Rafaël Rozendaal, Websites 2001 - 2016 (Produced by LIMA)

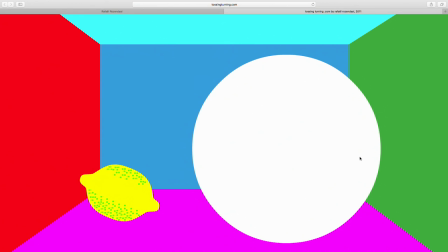3974s
We see a circle and a sort of lemon in a room. And there's a background sound.
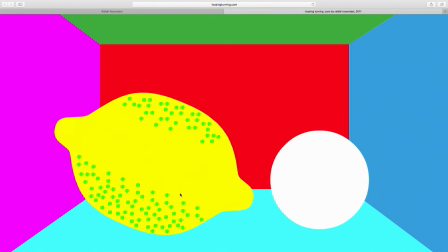3982s
And if I move my mouse, either the lemon grows or the circle grows.
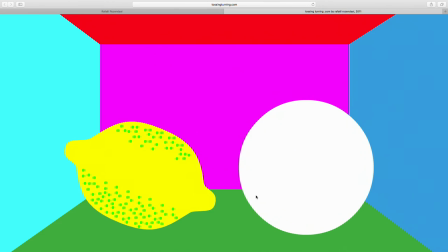3989s
They never grow together. And the background's colors change.
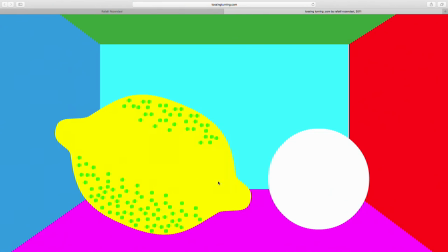3997s
When you move, there's also a sort of reversed violin sound that plays.
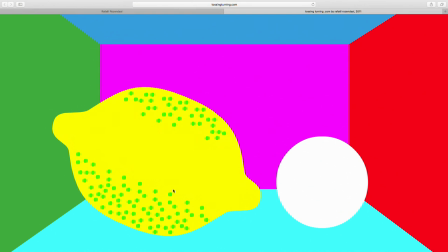4002s
If you don't move, you just hear a background noise.
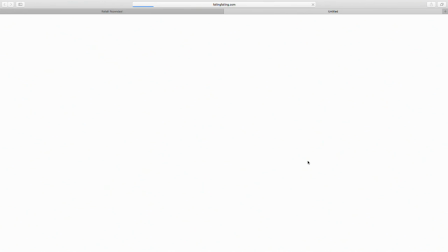4009s
Next website is fallingfalling.com.
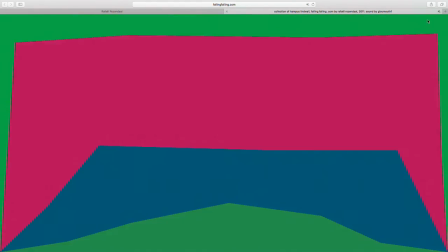4017s
I'm muting the sound.
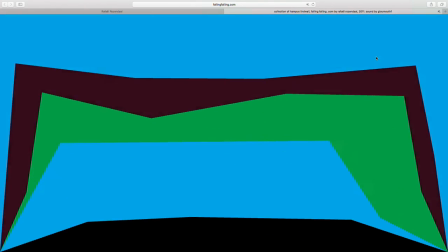4018s
There's a background sound, which is a shepherd loop, which gives you the illusion that the tone is continually dropping.
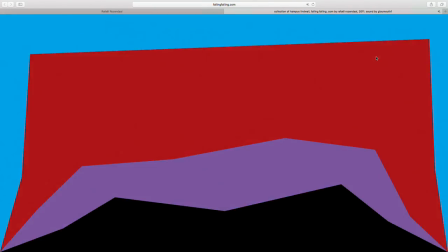4027s
It's an audio illusion. And at the same time, the image that we see,
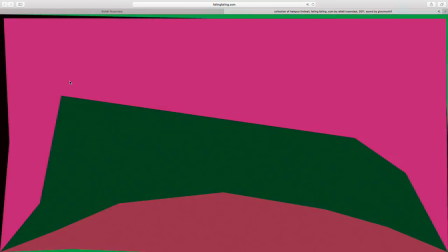4032s
basically, it's taking the size of the browser, the way it is at that moment,
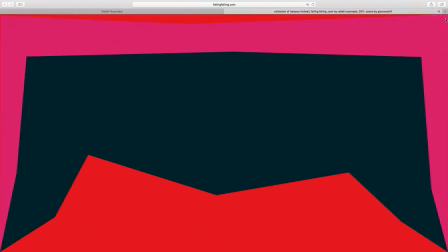4037s
and taking the edges, and then moving the edges towards the bottom.
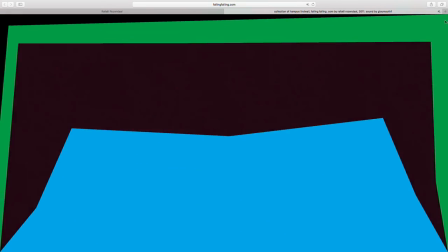4041s
But it's taking it takes the corner points of the rectangle, but it also randomly allocates a few other points.
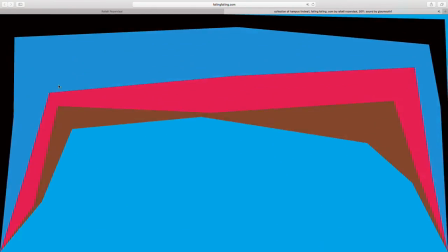4050s
And those points fall down at slightly different speeds. So that way you get a dynamic shape instead of just a rectangle shrinking.
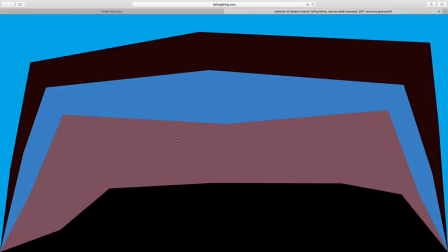4058s
And then when the shape falls, it fades from one color to the other. It's moving quite fast, so it's hard to see.
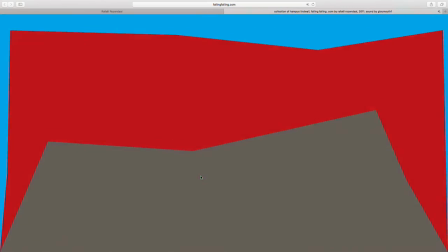4065s
But if you follow one of the colors, you see it changing color as it falls.
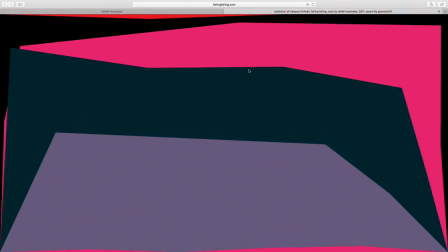4071s
And so it's continually randomly choosing colors from a list. And this is really like a waterfall.
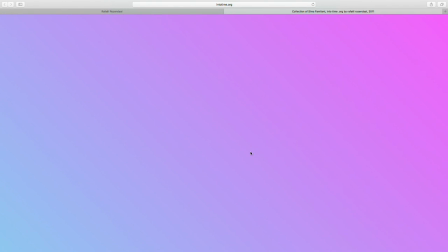4084s
The next website is intertime.org, which is a continuation of intertime.com, a collection of Sima Famillant.
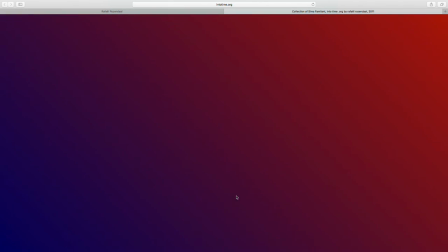4093s
And in intertime.com, the cuts were horizontal and vertical, and in this case, they're diagonal.
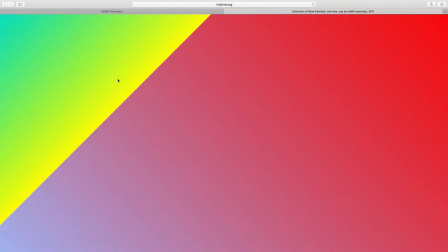4102s
So I make a diagonal cut, and again, they're filled with pulsing gradients.
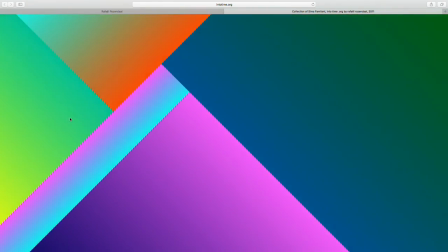4107s
And I can keep cutting, but there's a limit to the amount of cuts. So there's a number of cuts.
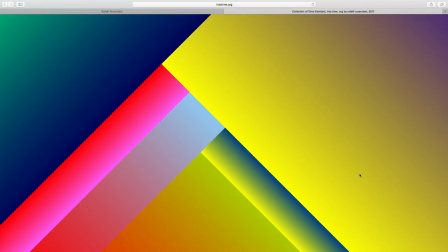4114s
Now, if I cut here, you lose another cut. So this area opens up again. So that's the difference, one of the differences between the two pieces.
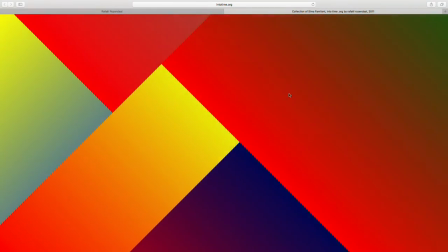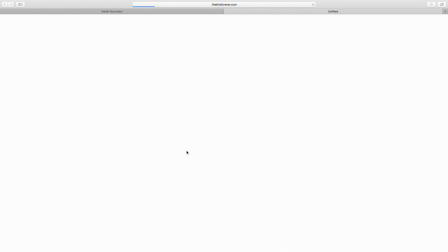4129s
The next website is likethisforever.com in the Allen and Overy collection.
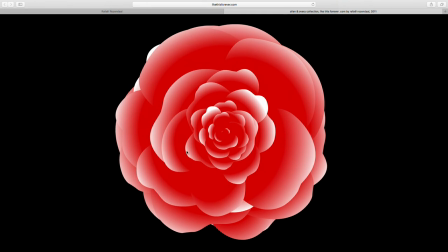4136s
It's a flower that keeps opening. There's petals.
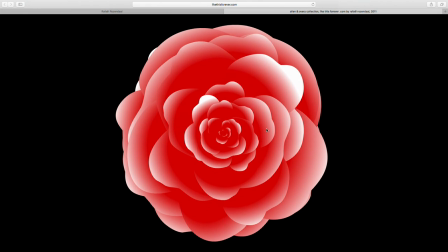4141s
And the petals are filled with a gradient to suggest a three-dimensionality and an overlap,
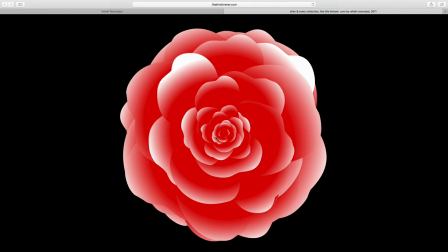4148s
but still being a monocolor flower. And they grow from the middle.
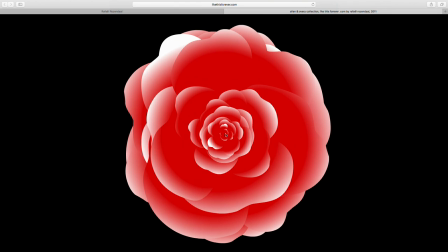4153s
They grow and they start so small that you don't see them, and then they just grow out from the middle.
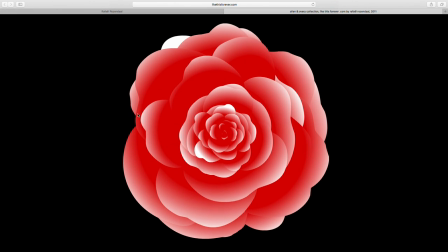4161s
And the leaves in the background that are a little bit behind start to shrink again, so you don't see them disappear.
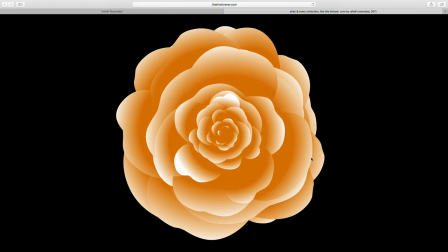4168s
So if you look at this petal, it's moving a little bit towards the center.
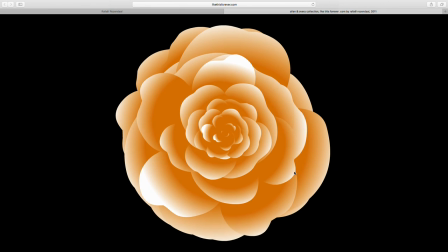4172s
So the top layers are moving to the outside, up to a point, and then they shrink back to the middle.
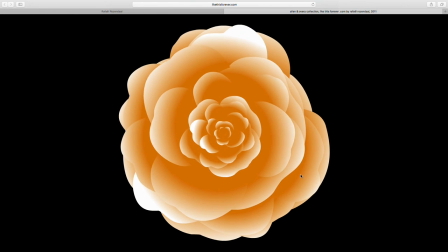4179s
And that way you get the suggestion of the infinite growing flower.
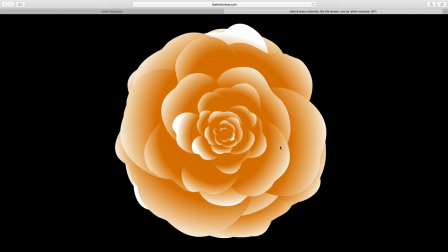4183s
And at the same time, the color of the petals changes every so many seconds.
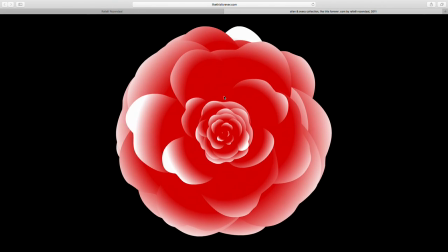4189s
And if you click, you speed up the changing. So there's a set of, I think, 5 colors that you can choose from.
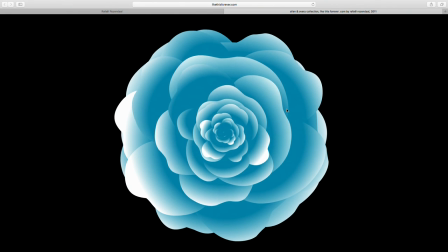4197s
And the piece will scale proportionately.
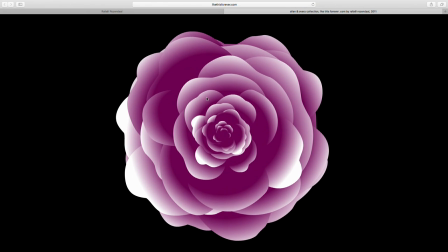4203s
I'm not showing you every website how it scales, but
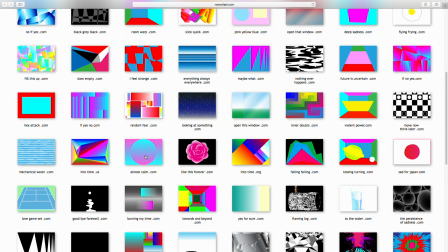4208s
I'll especially show it if it scales in an interesting or different way. Otherwise, all websites just, for example, this website has a circle.
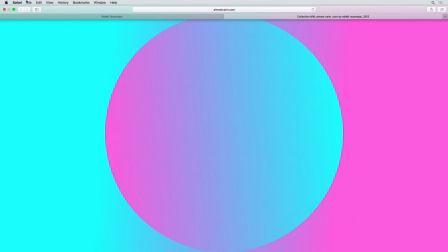4216s
It just has to scale as long as the circle stays a circle.